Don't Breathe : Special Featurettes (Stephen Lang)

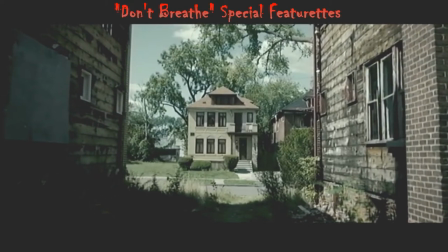No people means no 501 patrol. It's going to be a piece of cake.
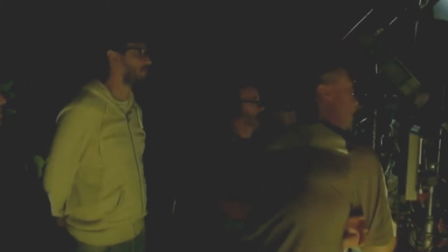Here we go. Ready and action.
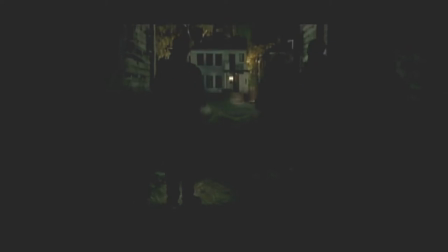The visual style definitely comes out of the house itself. Because he's blind, there's not a lot of lights inside. And that really defines the look of the movie. What I wanted to have is I wanted to have things that really exist,
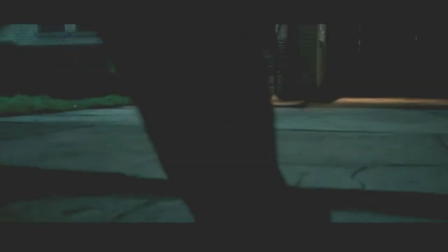like some lights in the street and some lights in the backyard. And I think that adds to the realism of it. There's one particular scene, at least stylistically, that I'm very proud of, which is the full darkness scene in the cellar. You are submerged in complete darkness. There's no light, but it's not a black screen.
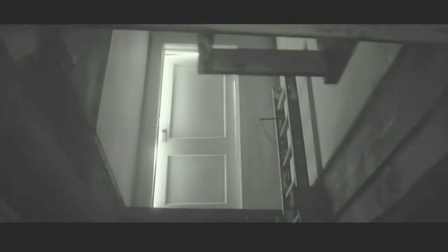You see that the doors are closed. You see that there's no escape.
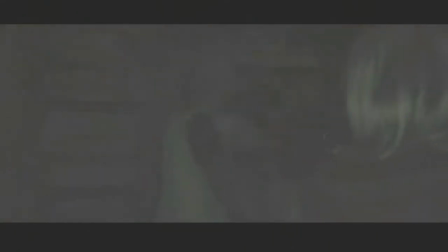my favorite part is how every time the blind man shoots his gun and there's light color comes in for a couple frames and then it goes black and white again it really puts you in a strange mindset and it makes for a very scary set piece alex something about this movie reminds me of a graphic novel
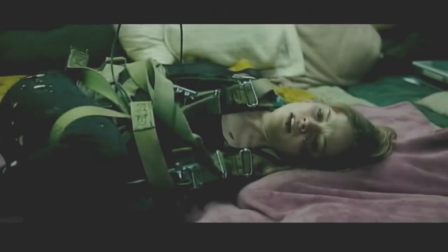the palette is really beautiful and gray with pops of color and it's stylized and elevated
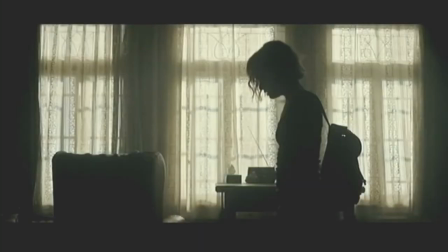i try to create a pattern of light that has different colors and has different
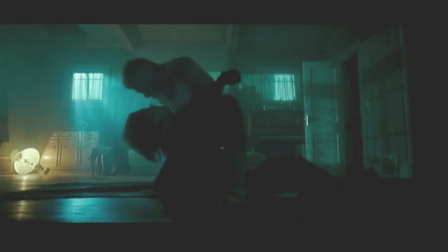textures visually i think it's expressive to make audience feel something
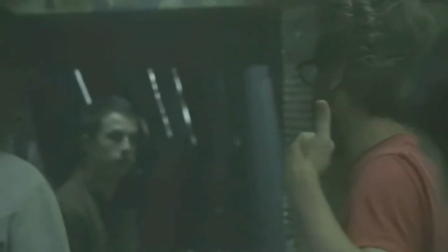that is making this a very classy stylized film and this has this beautiful look and him and pedro to really, really make something special with this.
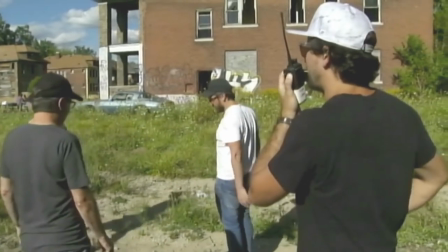Give me a 25, 25.
Pedro Luque, he has such a good sensitivity for lighting and to make it look stylish and interesting, but at the same time, keep it real.
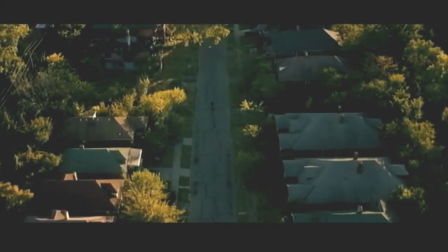Like that opening shot of the drones. But first you think you're looking at suburbia America and then once you get closer, you start realizing that doesn't look good.
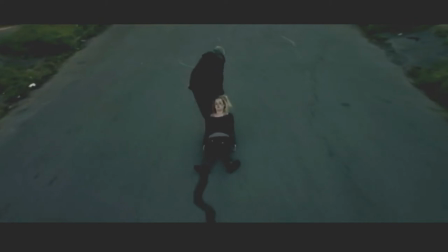And then you realize you're looking at a guy dragging a girl in the middle of the street.
That's good.
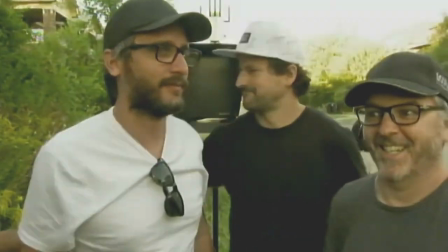Amazing. Thank you.
The audience is going to enjoy the look of this film. When you are walking through the story, you're going to say, oh, that's a good image there.
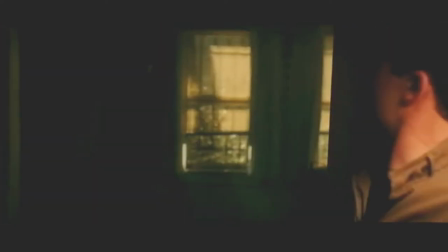I think the nature of the light and the house creates a pretty unique tension. Hopefully, the audience will feel they're looking at something they haven't seen before.
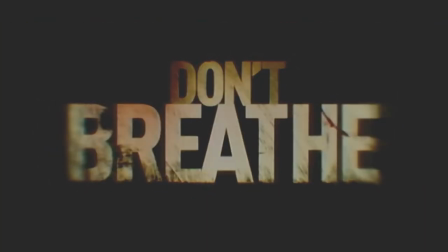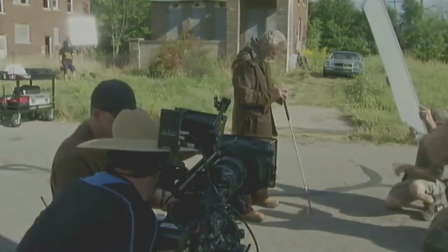Here we go. Ready and action.
My name is Steven Lang, and I play the blind man.
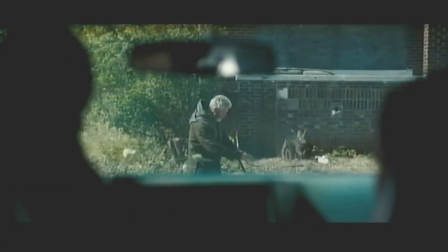Shit, that's her guy.
I think of him, to some extent, as an urban legend.
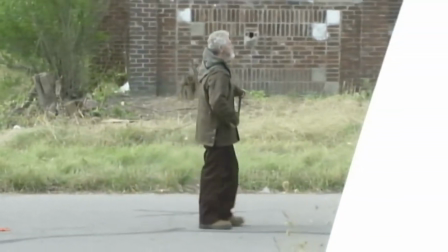Cut!
He is a recluse, he's a vet. Shrapnel left him completely blind.
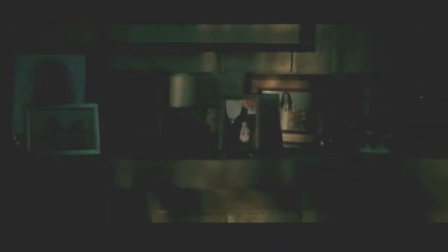His wife died, and his little girl got run down in a car accident.
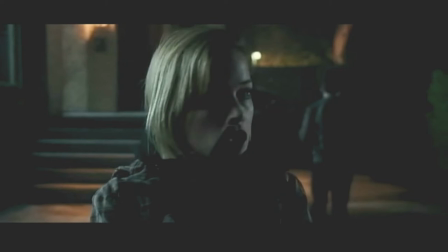Life has pretty much taken everything from him, and so it seems like a tailor-made situation to these kids.
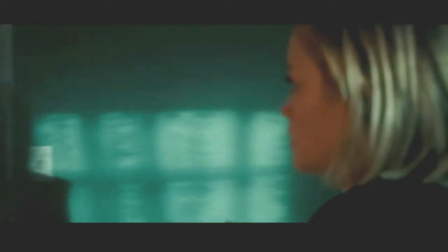For a large segment of this film, he's the victim.
Who's there?
And you can't help but sympathize with him wanting to defend his territory.
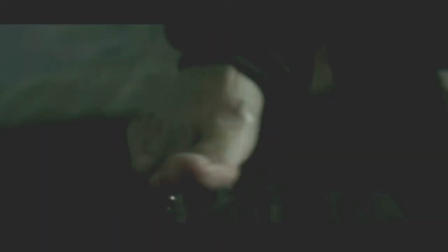Motherfucker, I said stop!
But he is a very capable guy here. He really is master of his universe.
Better fucking stop!
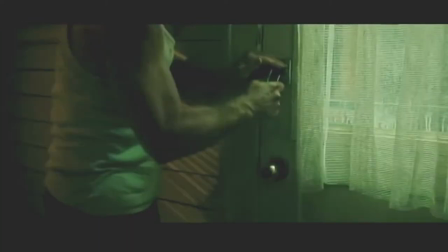Let's get out of here.
And then there's a wrinkle.
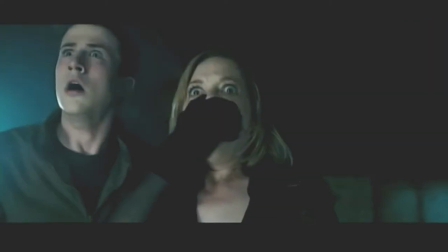We learn that he's moved into another phase of darkness in his life.